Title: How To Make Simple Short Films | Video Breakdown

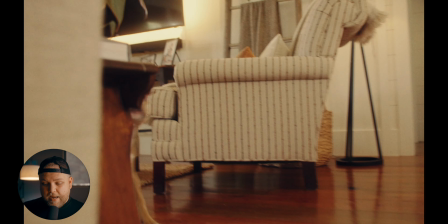The sun's starting to go down in the house, and you can see the light again coming in from the window here, the shadow here.
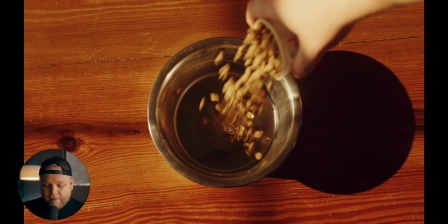I thought this is a great shot, so I went really top down on this one because I just thought it was cool. And got the bowl, but then you have the perspective of her coming in.
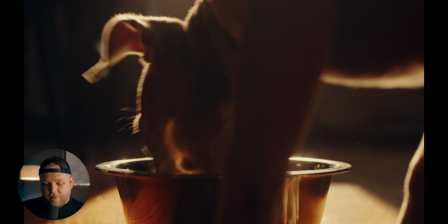So I went back low again for her shot of her eating. And this is kind of a different shot this time.
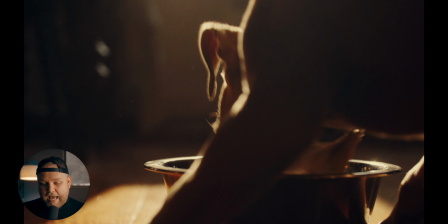We've been seeing her face the whole film so far when she was eating. So I wanted this one backlit. So I kind of shot in front of the window, same spot, but just changed my angle.
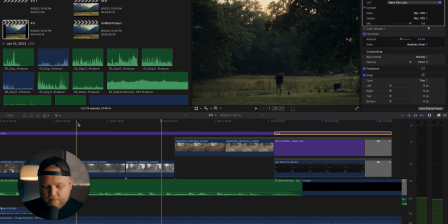Let the light come in and me kind of get below. So then we cut to the outside shot of my dad taking her out.
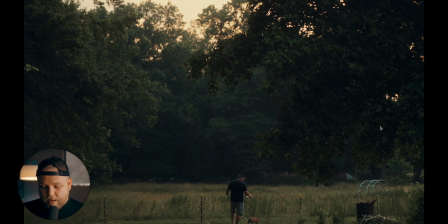Use the bathroom kind of after dinner, chilling, getting ready to, you know, calm down for the evening. Her kind of walking up to the camera there.
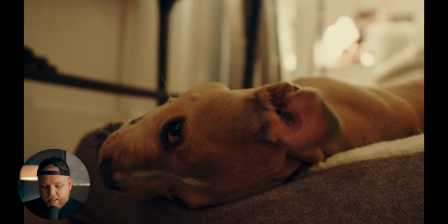Good. I like that shot. And then her kind of just chilling out. And this is the end.
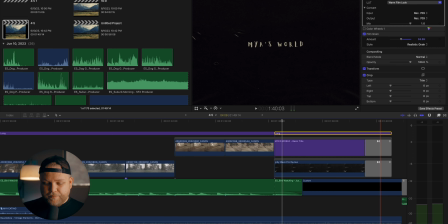I'll admit the end was a little rushed. The whole film feels a little rushed to me, but I also don't mind it.
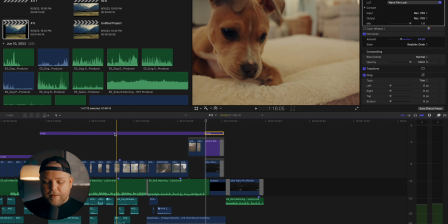I mean, dude, we all got to be, be able to critique our own work honestly.
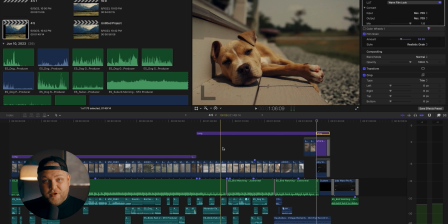And you know, this film's not perfect. It's by no means perfect.
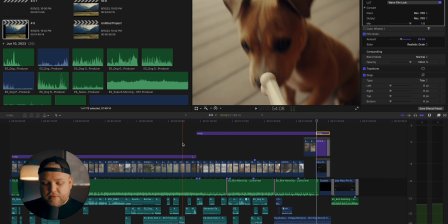It's not exactly what I had in my mind when I had the original idea, but like at some point you just got to do it.
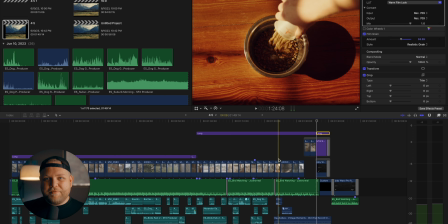You know what I mean? And deal with whatever the results are and then learn from them. So I learned a lot on this one.
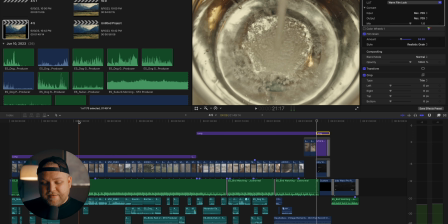Like I learned maybe some shots I could have taken more time with, working on lighting better.
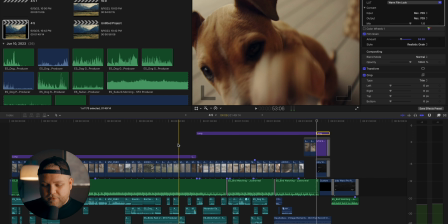Like I didn't use any lights in this project, it's all natural light. So I was using kind of what I had at my disposal.
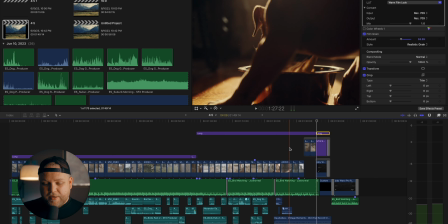If you had, you know, more time and more people and more resources, you probably could have used some lights, thrown some lights up, taking your time with some more stuff.
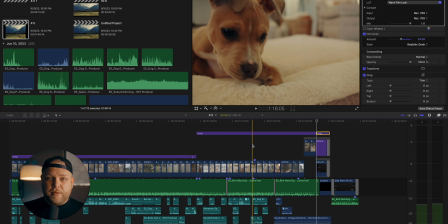But it was just a fun project for me to do. And I had a good time doing it.
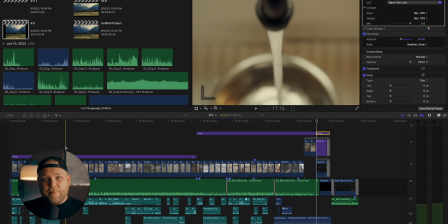And it was, like, again, allowed me to explore and experiment with different camera angles. I think that's important. I'll quickly touch on the grade here.
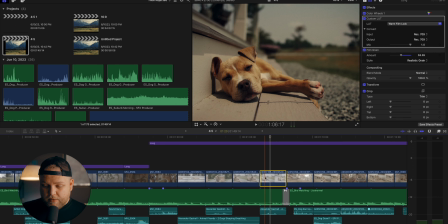So basically all I'm doing, I will go step by step of what I've done here. This is the raw footage.
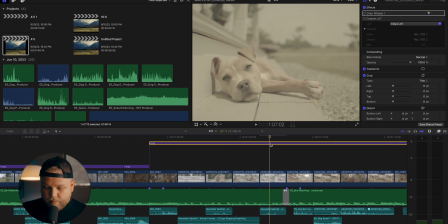Boom. Okay.
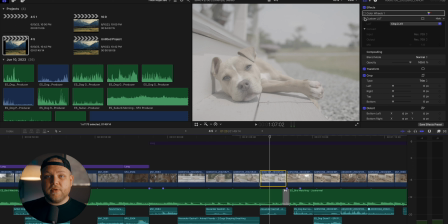First I added my own, this is my own C-Log to Rec 709 conversion LUT.
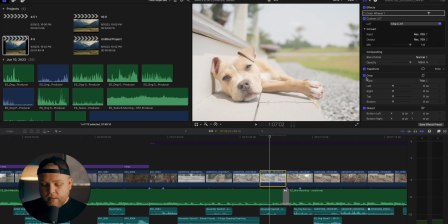So that's what that's doing. This shot was pretty overexposed, but that's the beauty of the C70.
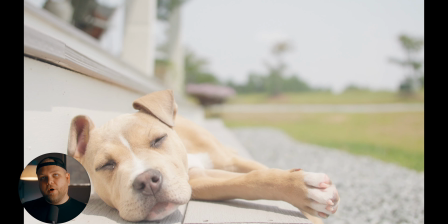It's better to overexpose than to underexpose. So what I end up doing here is just bringing the highlights down a ton on the color wheels.
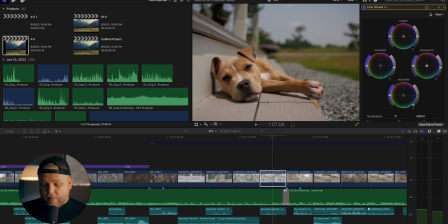As you can see here, look at that detail that's retained. I didn't really do a whole lot. I brought the midtones down a lot because I kind of wanted this to be soft in the mids, not super crunchy and high key, so it's very soft highlights.
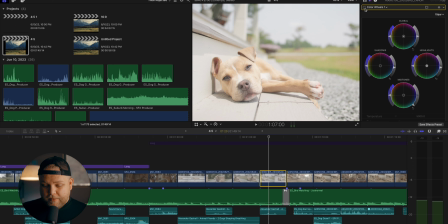This is before the adjustment layer, and these are the changes I made. Boom. I mean, C70's highlight retention is crazy.
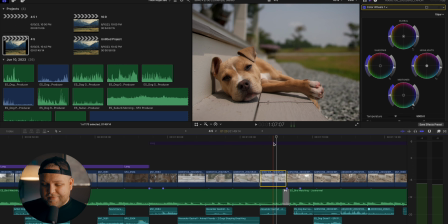Really pleased with that. And then on top of that, this is just some of my stylized LUTs that I've been working on. This is kind of like a warm filmish look, and then I threw some film grain. This is just like stock Final Cut film grain. It defaults to this iMovie grain, which is disgusting.
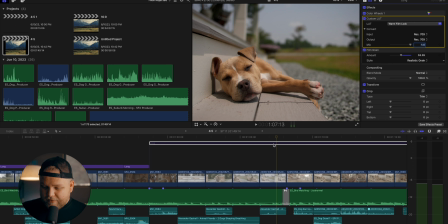I'll show it to you. If you go to this iMovie grain, it's like gross.
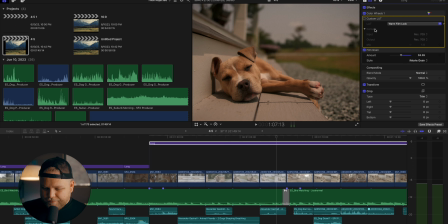It has this weird, I'll turn the stylized LUT off. It just has this weird tint to it, and I don't really know why it does that. The realistic grain is better because it doesn't affect color really. It just kind of adds the grain, which is what I wanted.
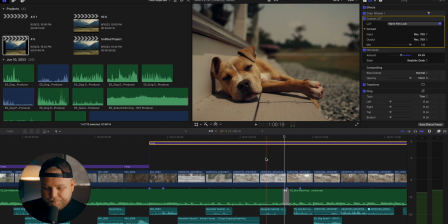And then that paired with the stylized LUT, you kind of get that nice warm, just kind of, I mean, people do this look all the time.
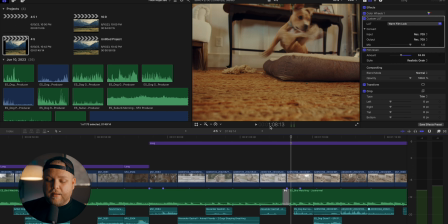There's a ton of LUTs out there with this look. This is just my kind of interpretation of it. That's pretty much my process for the entire thing. It was really just a bunch of trial and error. I can't tell you how many times I tried a shot and then it didn't work, and then I had to do something different, or I bailed or did it a different way. Like, there was so many times I did that. And that's just filmmaking, man. I feel like we got to learn how to do stuff by trying it. You're not gonna be able to just watch a video of somebody else and then make it happen. So I encourage you guys to take these techniques, try them. If you're like new to this and you're trying to figure out what your style is, what you like to do, you're only gonna realize what that is by just trying different styles and trying different things and different looks and different color grades and different things like that. Like for me, I'm exploring the kind of warm, vintage, more old school feel that's kind of popular right now because I do enjoy it. I don't normally follow the things that are just popular, but I just find this look cool and interesting, and so I'm messing around with it. But you don't have to do that.